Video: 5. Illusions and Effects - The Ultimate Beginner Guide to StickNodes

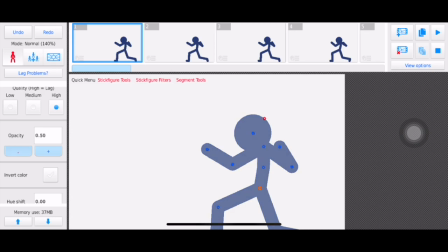4:13 I've gone over this in lesson 2.
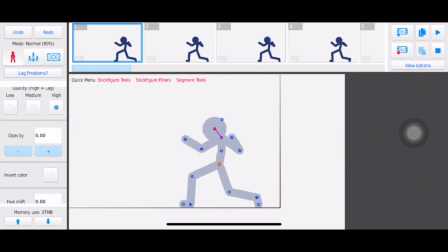4:16 So first we're going to go over opacity, which is the transparency of the figure basically.
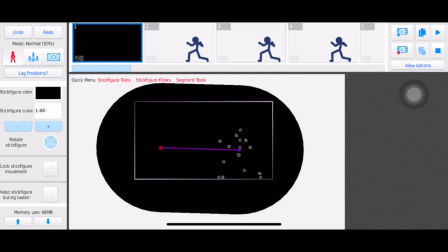4:24 You could also make cool transitions with this, like a fade in, fade out sequence.
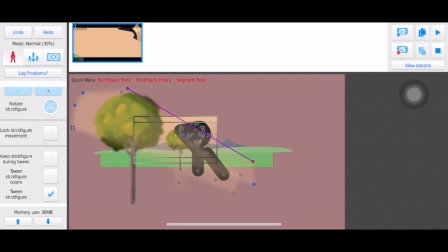4:34 Another use for opacity could be lighting.
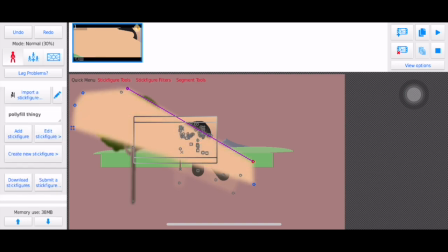4:37 In this case, we're making the polyfill look like the sun is shining on the background and on the figure.
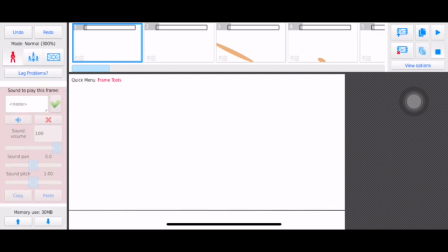4:45 Next filter is blurring. So let's use my animation as an example on how we can implement the blur effect.
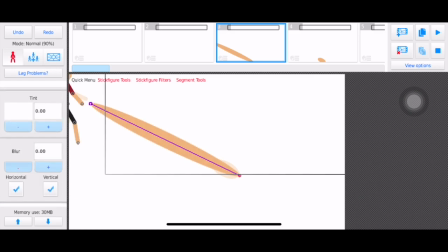4:55 Have both horizontal, vertical, or just horizontal or just vertical. We can increase the blur till like 2.
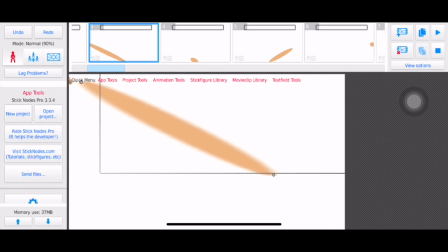5:03 That's how much it can go.
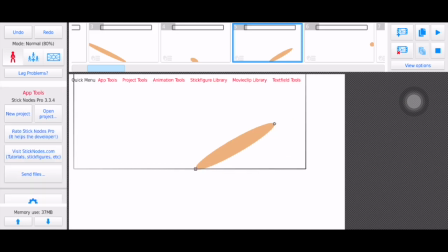5:06 Obviously, when a subject moves quickly to the x-axis, then blur horizontally, but if it moves to the y-axis, then blur it vertically.
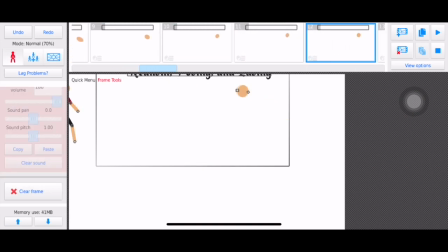5:15 But don't overdo it, please, I beg of you. It's so easy to overdo a blur.
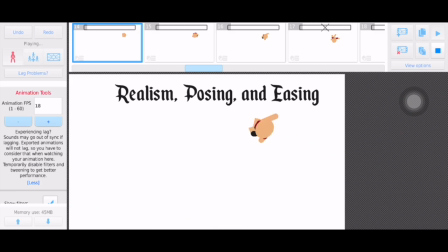5:21 Now I've added the blur to my intro. There's a very slight difference, but still, it's a great filter.
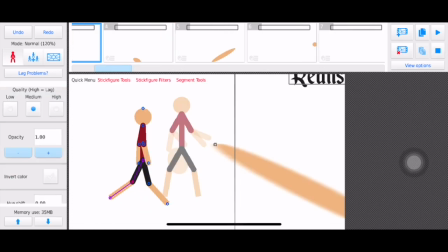5:29 Now on to the other effects. So next up we have the invert. This can be good for impact frames and slow-mo scenes. Hue shift, you don't have to really worry about that.
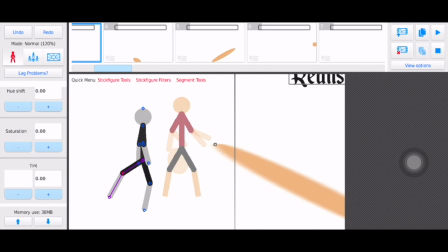5:46 Saturation, it can darken the figure or brighten up the figure. Now this is especially very useful for background design. You can automatically change the vibe of a background. Let's look at these examples right here.
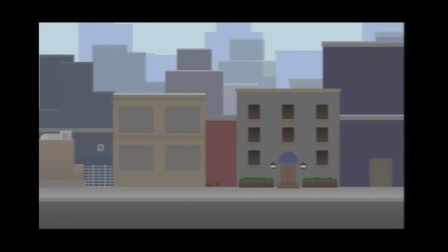6:01 This background looks jovial with its highly saturated buildings and a bright sky.
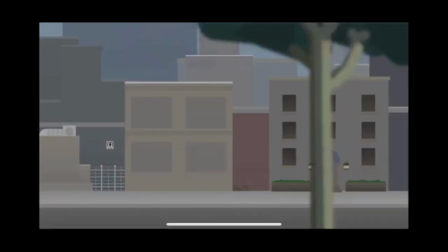6:06 This background looks gloomy with its use of desaturation and a more darkened sky.
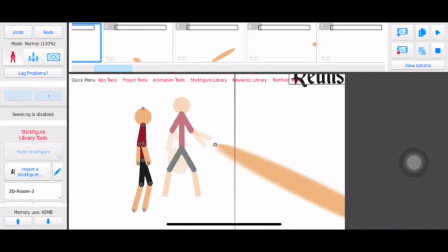6:12 Now let's look at the next important filter, which is the tint.
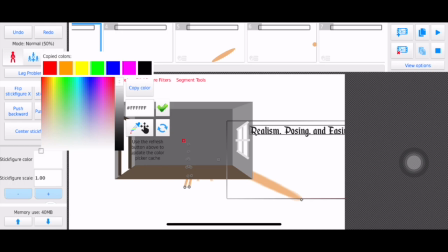6:16 Let's get a background, and you can see that we can't really change the stick figure color because it has a node,
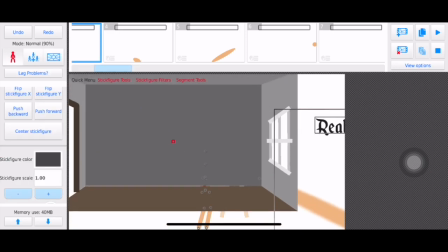6:24 just one node. So if we go to our tint, we can say change the color to red.
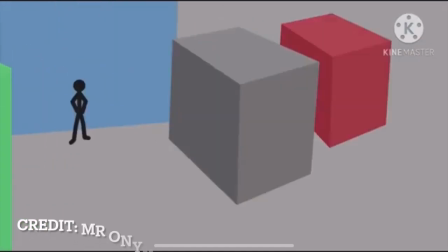6:32 Now we have our red room. We can actually create 3D objects using StickNodes,
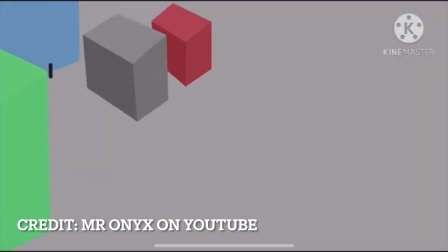6:39 3D cubes using polyfill, and make 3D buildings or pyramids.
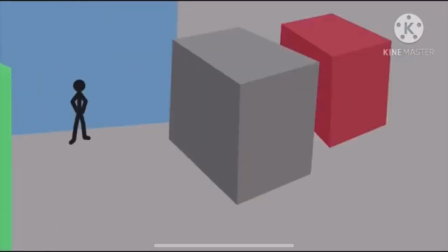6:44 Polyfill is the best way to create any 3D figure or animation.
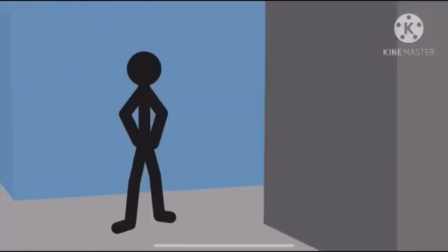6:49 I'll provide a short little tutorial on how to make a 3D cube in StickNodes.
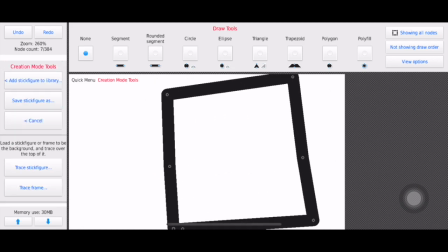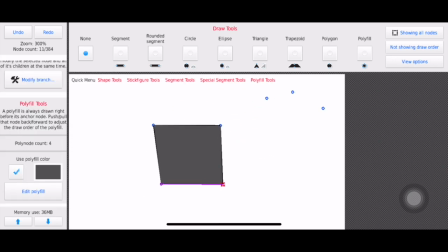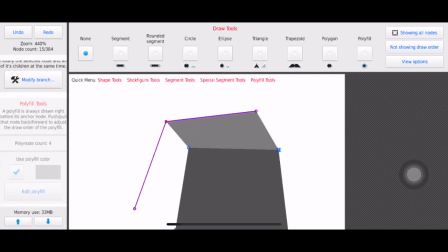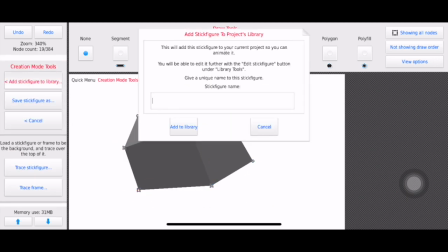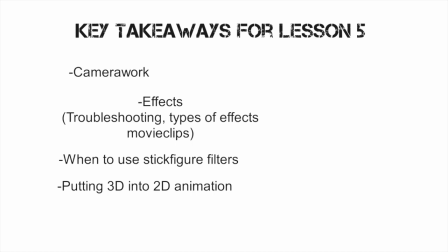7:41 How fun. Alright, here are our key takeaways for this lesson. So we learned more about camera work, shaking the camera, right? And using effects, troubleshooting effects when using tweening, the types of effects, simple versus complex, and using the movie clip effects.
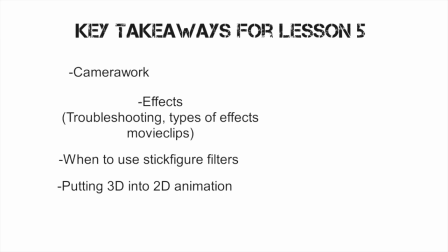8:01 And we know how to use the stick figure filters when it is necessary, and knowing the more important filters. And we know how to put 3D into 2D animation using those 3D cubes.
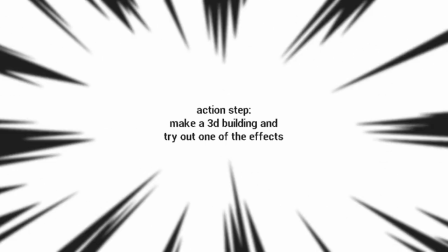8:14 Your action step is to make a 3D building using that 3D cube tutorial that I edited in, and try out one of the effects.